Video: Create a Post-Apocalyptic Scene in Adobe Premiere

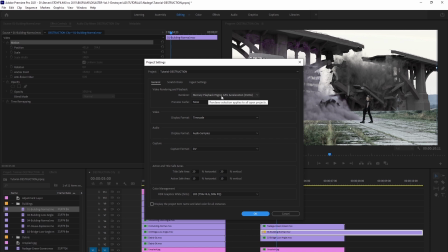(12:35)
For some reason, when CUDA is set, it has some issues with opacities on smaller details like dust, lights, etc.
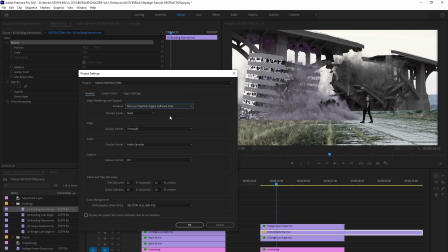(12:43)
So if you change it to software only, then press OK, give it a chance to calculate, and then boom, it's gone.
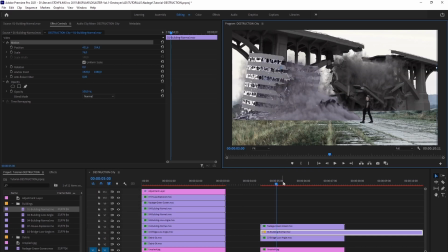(12:50)
But the only catch is that it'll make your project a little bit slower. So we recommend setting it back to CUDA, edit your scene, and before exporting,
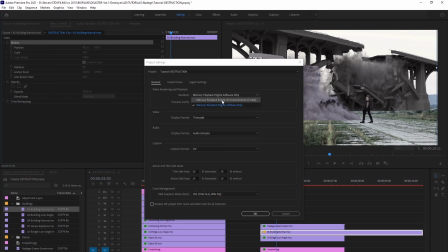(13:00)
change the render setting like we just did to the Mercury Playback Engine software only.
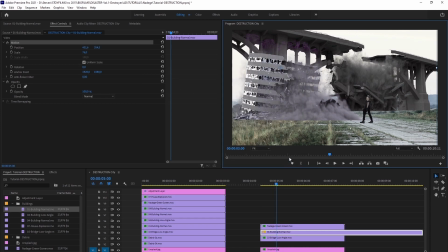(13:05)
Now in the updated version of Adobe, you may not have to take these steps. And if you're using a different software, like let's say Final Cut, Filmora, Power Director, you don't have to worry about this. This is very exclusive to Adobe Premiere users. So now let's get back to our scene here, right? So now that we applied the building to the shot, we want to get it all set up.
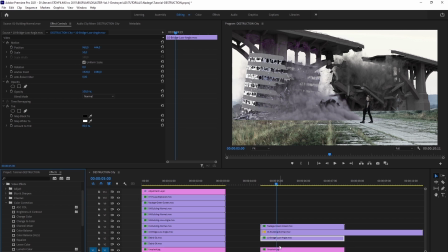(13:24)
We want to apply the tint effect so it matches the colors of the scene. Now, instead of always searching for the tint effect, we can just take the tint effect already applied to the other clips,
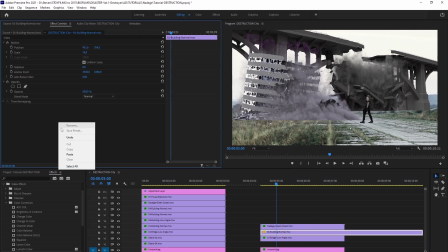(13:34)
copy it, paste it right into our current clip, and it automatically applies all the color settings, and we can adjust the tint in the building accordingly, right? So we can change the values about 65%. That's looking good. The idea here is to make everything look a bit washed out, like a bit grayish.
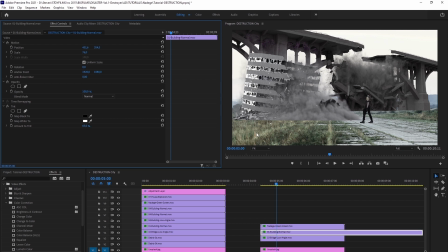(13:51)
Now, this is a concept carried over from After Effects. When editing with visual effects, you want to have a look washed out. You want the log version of the shot. So when you're filming your scene, you want to set your camera to log. So when you capture the video in it and you put it into your editing software,
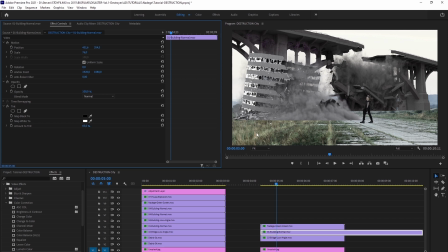(14:08)
it makes it easier for you and the editing software to have more control over the colors, or if you're using color LUTs and doing color correction. So you want the same kind of intensity of color and contrast for every element you're adding to the scene.
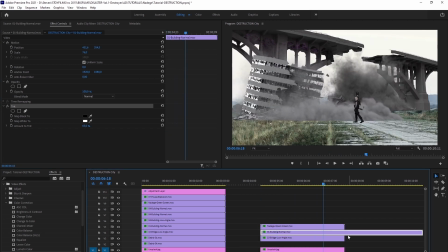(14:20)
Okay, so we have our building here that's collapsing. Looks really great. Let's use our razor tool to chop off the back end here. Let's scrub through it, looking sweet. Okay, next we want to add another building on the other side, right? Back in the VFX folder, we have a few choices.
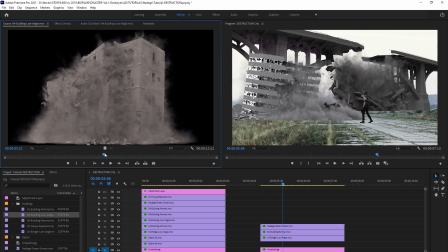Added beneath our main clip but above the rest of the clip. So let's move the main clip up one layer, slide one beneath.
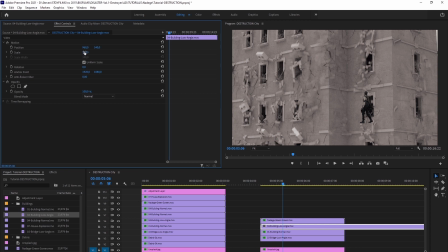(14:52)
As you see, the building is gigantic, right? So we need to scale it down and place it over here, and that's looking pretty sweet there. okay?
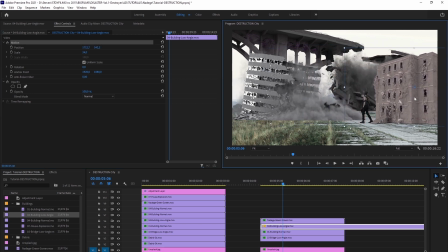(15:00)
We don't want it to cover too much of the bridge, right? We want to see what's happening behind the building. Okay, that's looking good. So now we want to trim the clip to where the building is already collapsing. Looking really good right here, right? Does a good job. You want to always try to get the perfect spot, right?
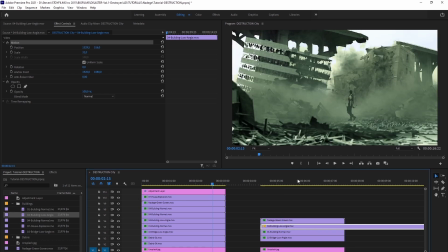(15:16)
It makes a huge difference. Bam, that's great. Let's use our razor tool to cut off the back end.
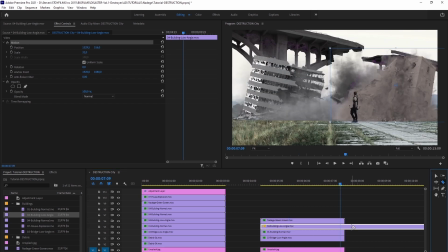(15:23)
We don't need that. Looking really nice. But as you know, we have to add some tint to this building, so we can apply the tint setting from the previous clip, paste it into our current building. Let's adjust the tint value a little bit. We don't have to go too gray.
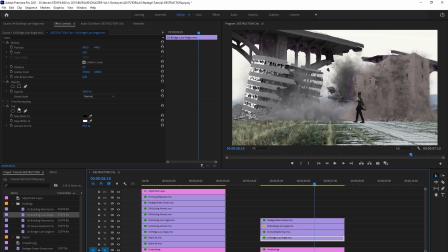(15:37)
Here's a rule of thumb. You want to stay above 50%. If you go lower than that, then you're going back to the original color of the clip itself. So 51% looks good right here. Boom, there we go. As we scrub through, you can see it coming together nicely, huh?
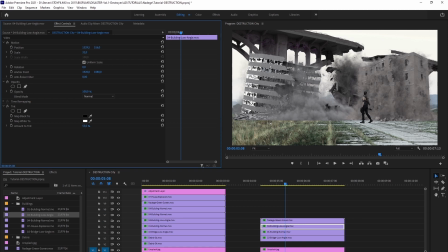(15:52)
So what we want to do next is to continue building out the environment by adding some debris.
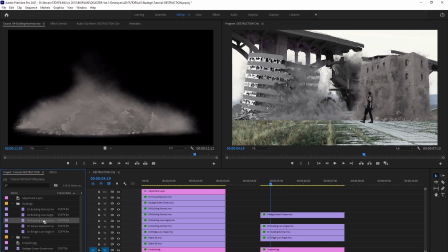(15:57)
Let's take this clip for example. If we scrub to the end of it, it's fully destroyed.
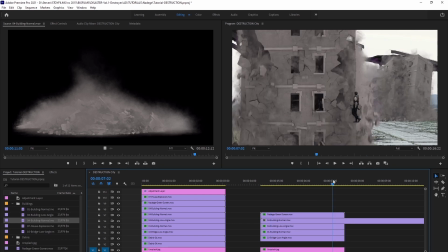(16:02)
We can use this portion of the VFX to create the debris we want to see on the ground.
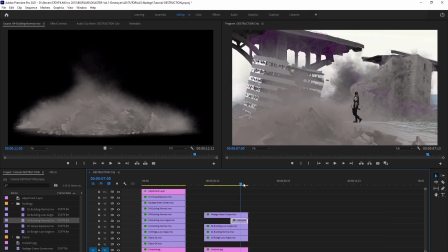(16:10)
So let's trim it, slide it into place, then stretch it back out, and we have to scale it down, move it into position.
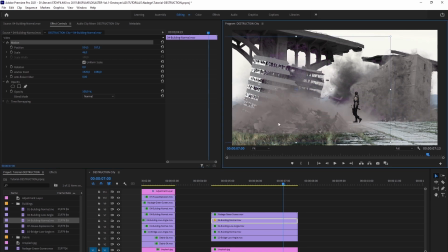(16:18)
Okay, so here's a great tip for you. When you're adding green screen elements like VFX to build your scene, you want to make it look realistic as much as possible, right? So for example, a dead giveaway that your scene looks fake or amateur is the connection between the VFX element and the ground.
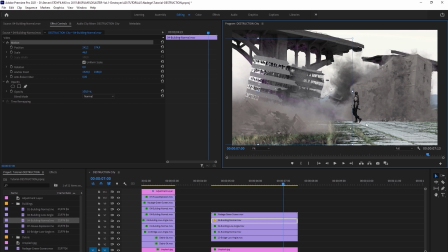(16:33)
So as you see our Shiro in this environment, she's not casting any shadows, right? So this can break the illusion of the world that you're creating, and trust me, there'll be someone out there who will notice this and wants to call you out on it.